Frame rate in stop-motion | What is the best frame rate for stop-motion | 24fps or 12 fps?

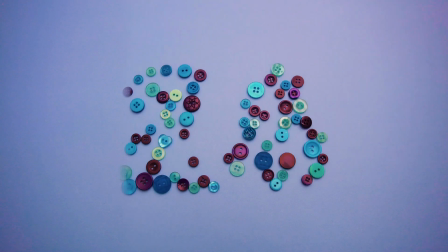Hello and welcome to B6 Stop Motion.
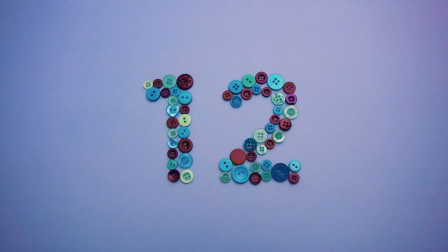In this video, we are going to talk about frame rate and how to pick the right frame rate for different stop motion projects.
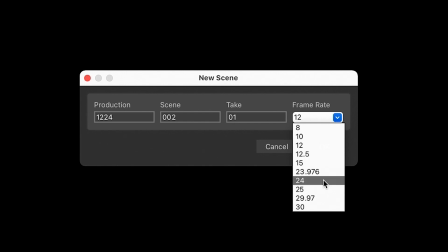Let's start by talking about frame rate in general.
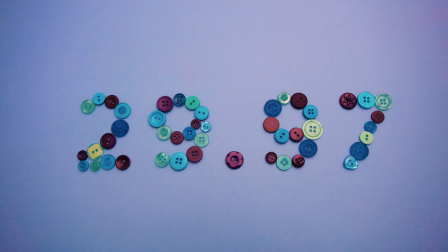If you live in North America, most movies and TV shows are shot and displayed at 29.97 frames per second.
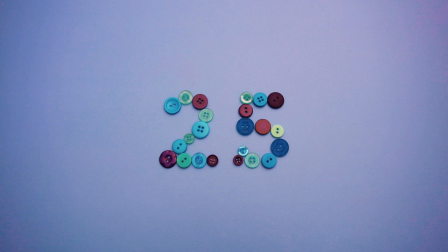In almost everywhere else in the world, including Europe, movies and TV shows are displayed at 25 frames per second.
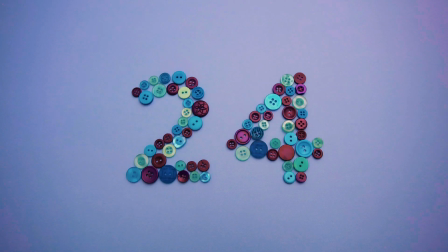In stop motion though, the most common frame rates are 24 frames per second, which is called shooting on ones, and 12 frames per second, which is called shooting on twos.
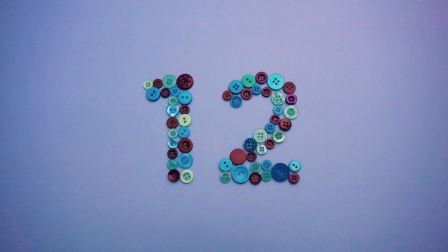Another very common frame rate these days in North America especially is 15 frames per second, which is half of their standard frame rate. Now let's try different frame rates on this project,
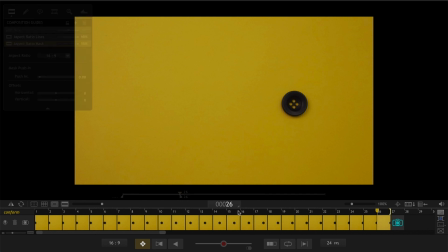which you might have seen it in one of my previous videos, the ease in and ease out tutorial.
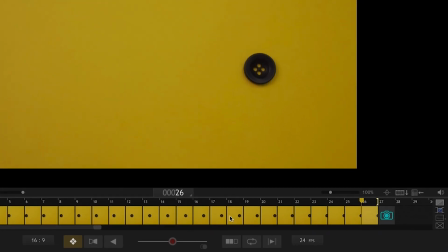I originally shot this video on ones, so let's play it at its original frame rate. Now I'm going to change this to 12 frames per second.
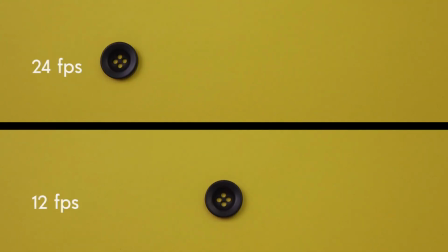As you can see, it is a lot slower and not as smooth at 12 frames per second.
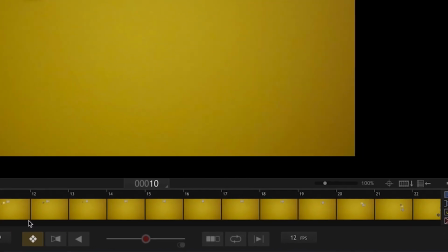Here's another example, another stop motion project, which I originally shot this at 12 frames per second.
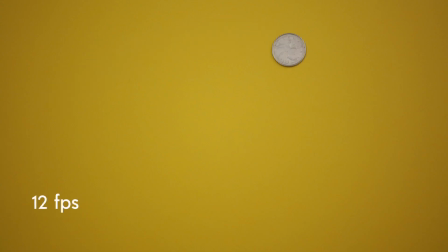Let's watch it on its original frame rate, 12 frames per second. And here is the same animation on 24 frames per second. 24 frames per second for this video is a bit too fast.
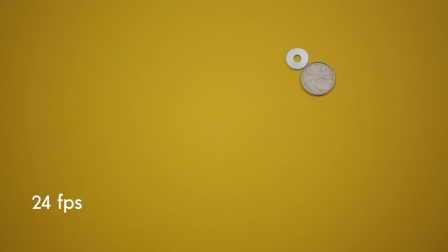Even though it is smoother, it is going way too fast. So if I wanted to deliver this animation at 24 frames per second, I should have moved my objects a little bit less in each frame and have taken more pictures to make it look good at 24 frames per second.
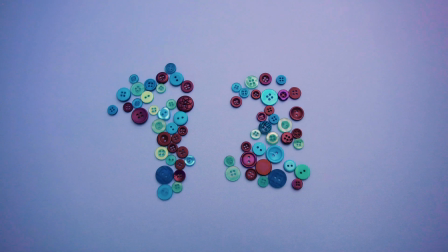So you might be still asking, what frame rate should you choose? The answer is, it depends.
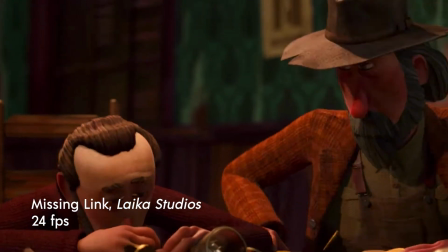24 frames per second is great for fast movements, action scenes, and fight scenes.
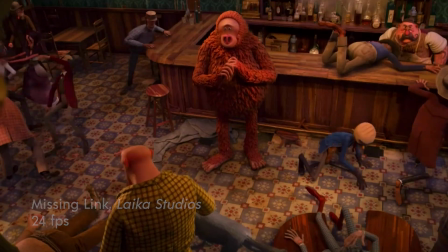I also like to shoot very slow movements at 24 frames per second as well.
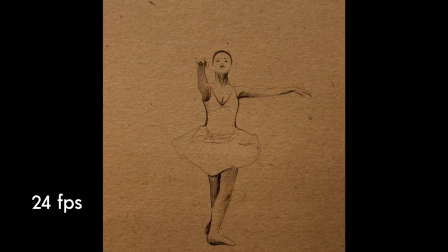12 frames per second works for almost all other movements.
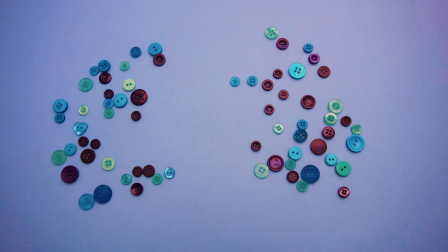Generally speaking, any frame rate between 12 and 24 frames per second is acceptable.
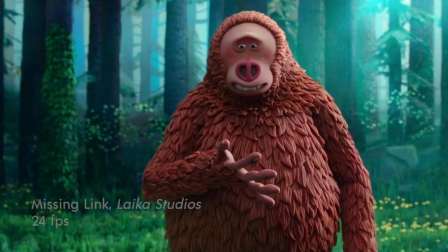Just be aware that 24 frames per second might be too fast for conveying emotions.
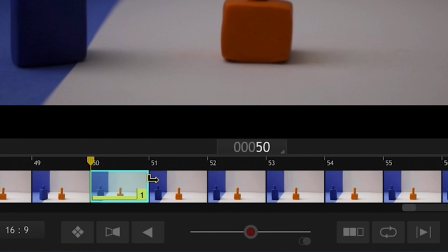So feel free to add pauses and holds to your stop motion for the audience to get a chance to connect to your characters.
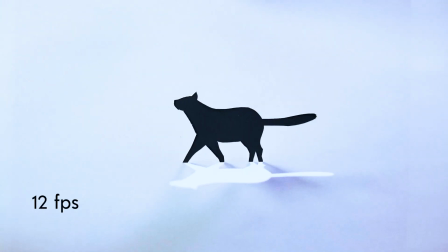I personally use 12 frames per second for almost all of my animations.
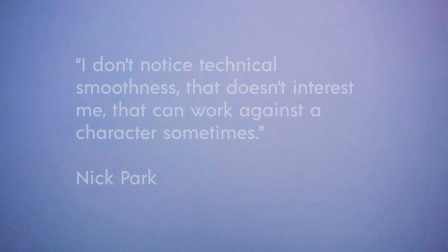I think the animation should feel right no matter what frame rate you're using. That is all I have about frame rate for now. I hope I was able to help with understanding frame rate a little bit better, and I hope you found this video helpful.
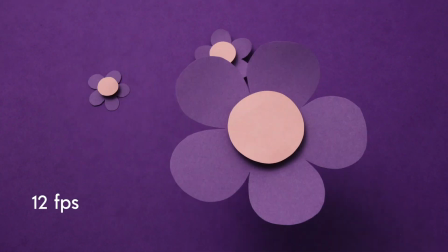If you found value in this tutorial, don't forget to hit the like button.
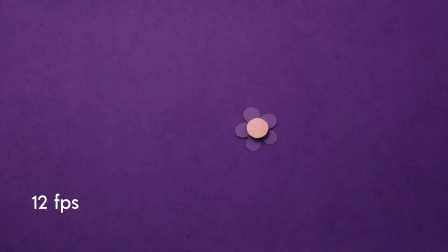For more stop motion and dragon frame related content, don't forget to subscribe.
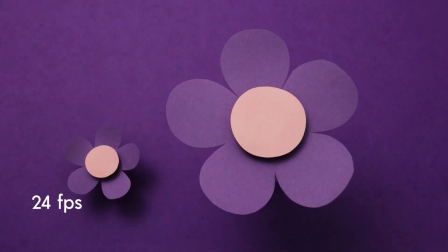Also, feel free to leave your questions or comments in the comment section below.
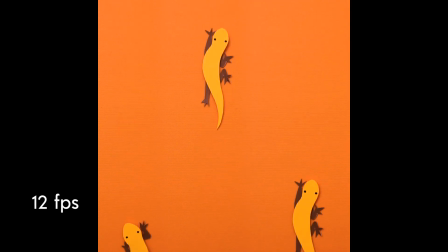I would love to hear from you guys. As always, thank you for watching, and I hope I see you in the next one.